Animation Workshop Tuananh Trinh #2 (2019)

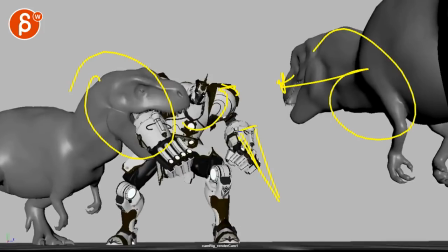(11:39)
You just have to have a triangle type of thing that just kind of scales out. It's just an idea and you make it the same color as this and then that's it. It really doesn't have to be fancy.
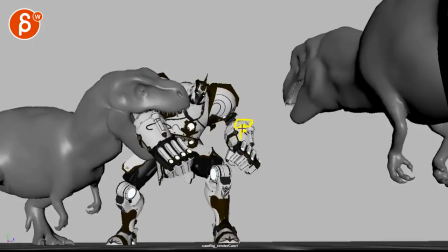(11:53)
It can just kind of pop another thing thing that kind of rotates up here that opens up uh you know something that in that in the wrist and this can just come out again i can't remember what the specific idea was but this is what i'm thinking about it now that when you
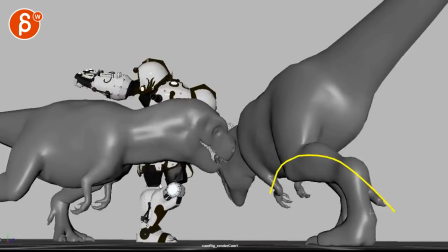(12:08)
have this it would be such a cool moment again silhouette wise to slash this so it falls in uh falls on the ground here you continue with this
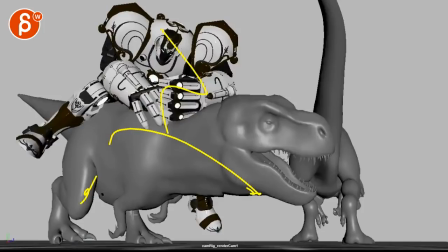(12:20)
it's cool that it's low here but it might just fall over at this point all that weight i don't you need to have little tiny arms for for
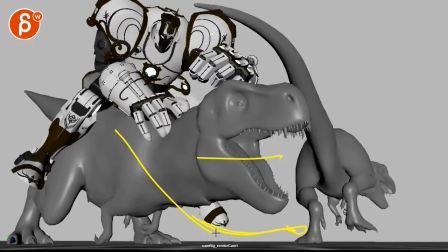(12:27)
this but it might even it might even fall down and the head is on the ground and then you can it tries to get up
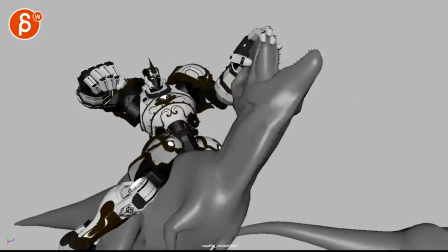(12:34)
and you can do this now this is cool right this is a clean silhouette even though i would
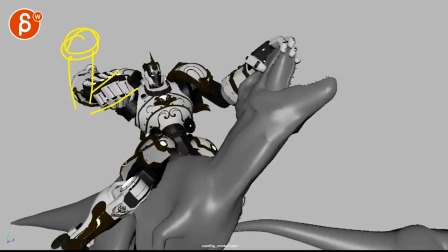(12:40)
still find a way to get to this a bit sooner i
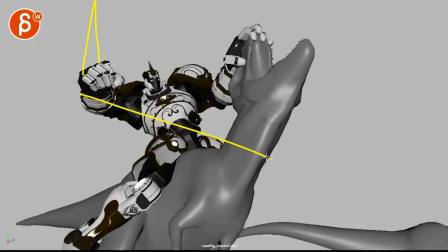(12:46)
mean or i don't know if this was the idea for the blade out and then the cut through here what
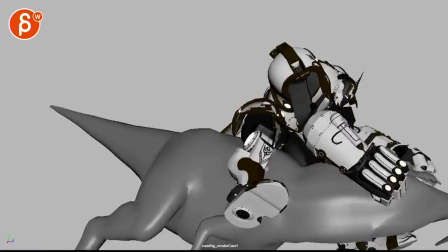(12:54)
is he doing here because he does a punch again this seems like a bit of a very a soft punch you
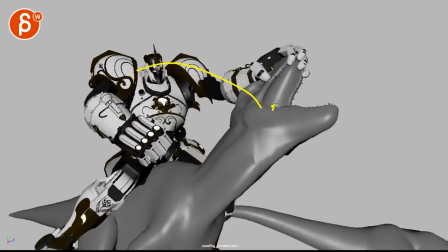(13:02)
can also rip off skull island and bring that arm in here and it rips out the tongue or something
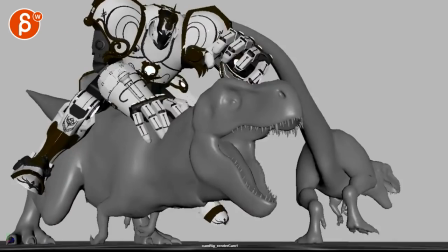(13:08)
a couple things you can do i mean look to me it seems like i i think i remember why i said all this is because of repetition um if
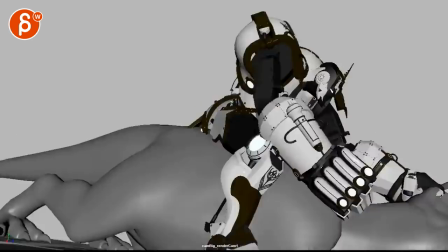(13:17)
i could just magically do something was the other thing to me too is that once you're done with this you're introducing a new idea
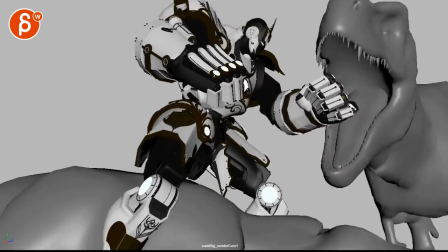(13:25)
that has no conclusion It's right at the end and it's just a bit too short. Like we're, what, what? And then imagine there's a new shot that continues.
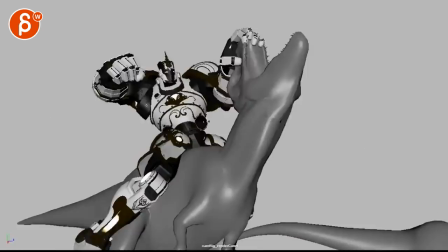(13:31)
I think, I'm not sure if that's needed. And again, I apologize for not remembering what I said before.
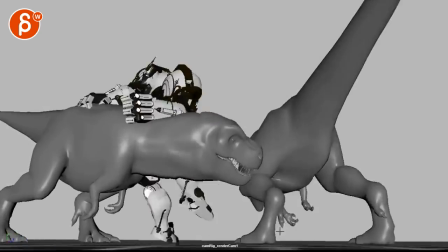(13:38)
Because at this point, this guy would just walk a lot faster. It would be much more intense.
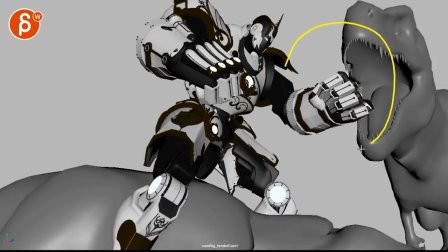(13:44)
It might come in sooner, but I don't know. I'm not super smitten body just because it's with the composition and the amount of time that we have.
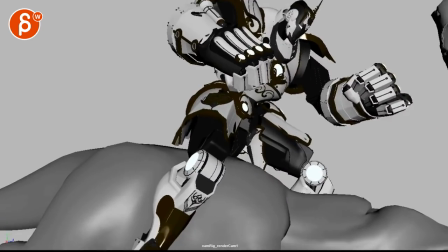(13:52)
It's so short. and again it's maybe because we're so cutting things off again if you were overall
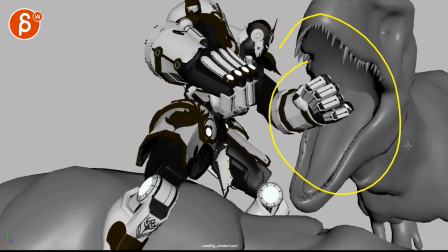(14:00)
further away and we would have a bit more breathing room to introduce this it could work
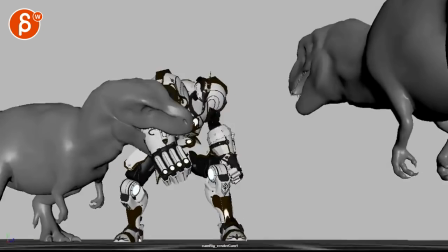(14:06)
again going back to the magic wand thing i mean you could do something laid out on this cut the thing off he
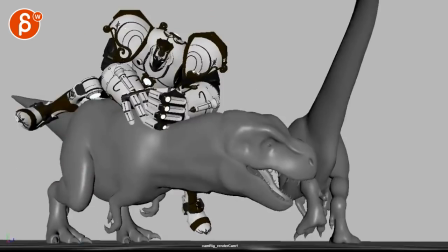(14:14)
falls or it or she i keep saying it falls off to the ground and
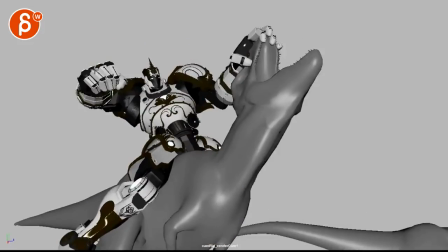(14:18)
this happens and it could be not that you want a different blade but it could be it could be another tool um it could also be you have this and then it grabs this this section right and then you pull this way
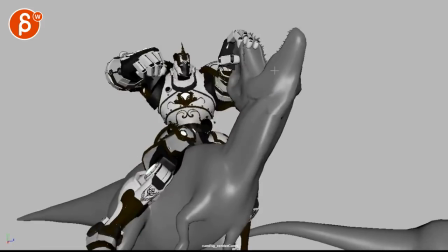(14:32)
which then you know breaks the jaw here's the other side here and then or you know or you do this or and you put that the other hand here and then you do a twist and you just twist the neck
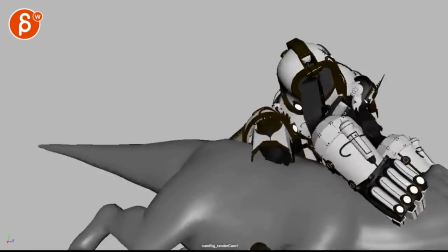(14:46)
and break the neck for it to fall to me that would be
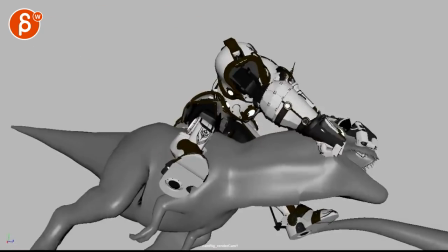(14:49)
given that you have a punch here i'm not sure that i would do another punch um so
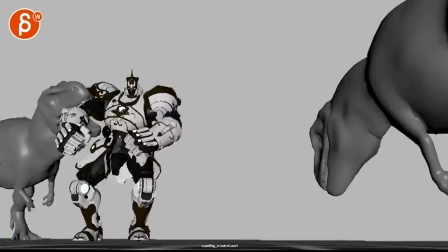(14:56)
i think something a bit more original or or you do the whole thing it's a bit more active and you do the fake
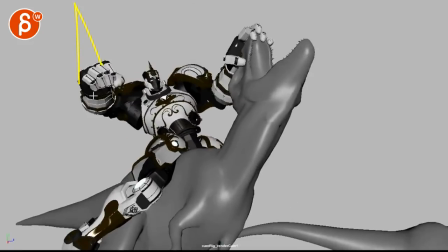(15:02)
out and this might have been my idea just because of the silhouette that now the blade comes out and you cut through for
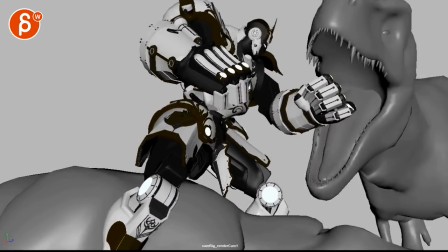(15:11)
this but then you got to go further back with the camera again overall you want to be further back and then you give this a couple more frames to introduce
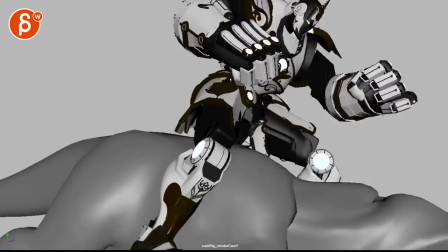(15:18)
this might also depend on what other shot you have afterwards but again it just
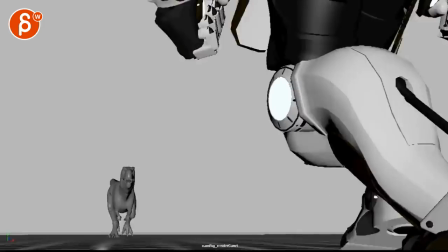(15:23)
seems like we watch this and then oh wait what and then it's gone i just you need
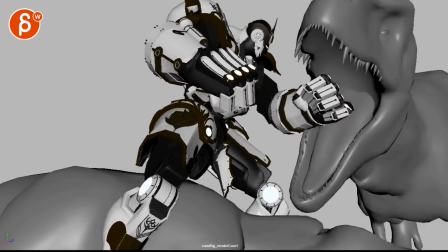(15:28)
another beat to sell this um so again apologize for
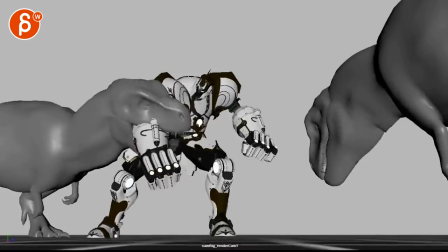(15:32)
not remembering uh i could also just pause and re-watch my
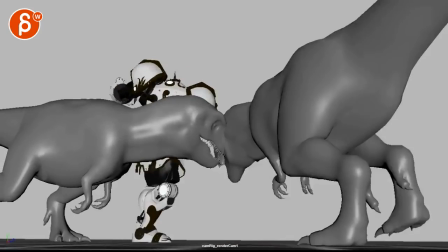(15:37)
whole critique but you know it better and i don't want to uh make the shot
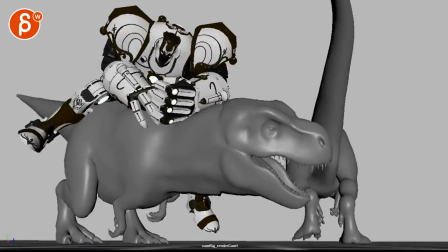(15:42)
this critique even longer so He might have two different ideas that might be contradicting, but it might also be just a list of ideas that you can pick and choose.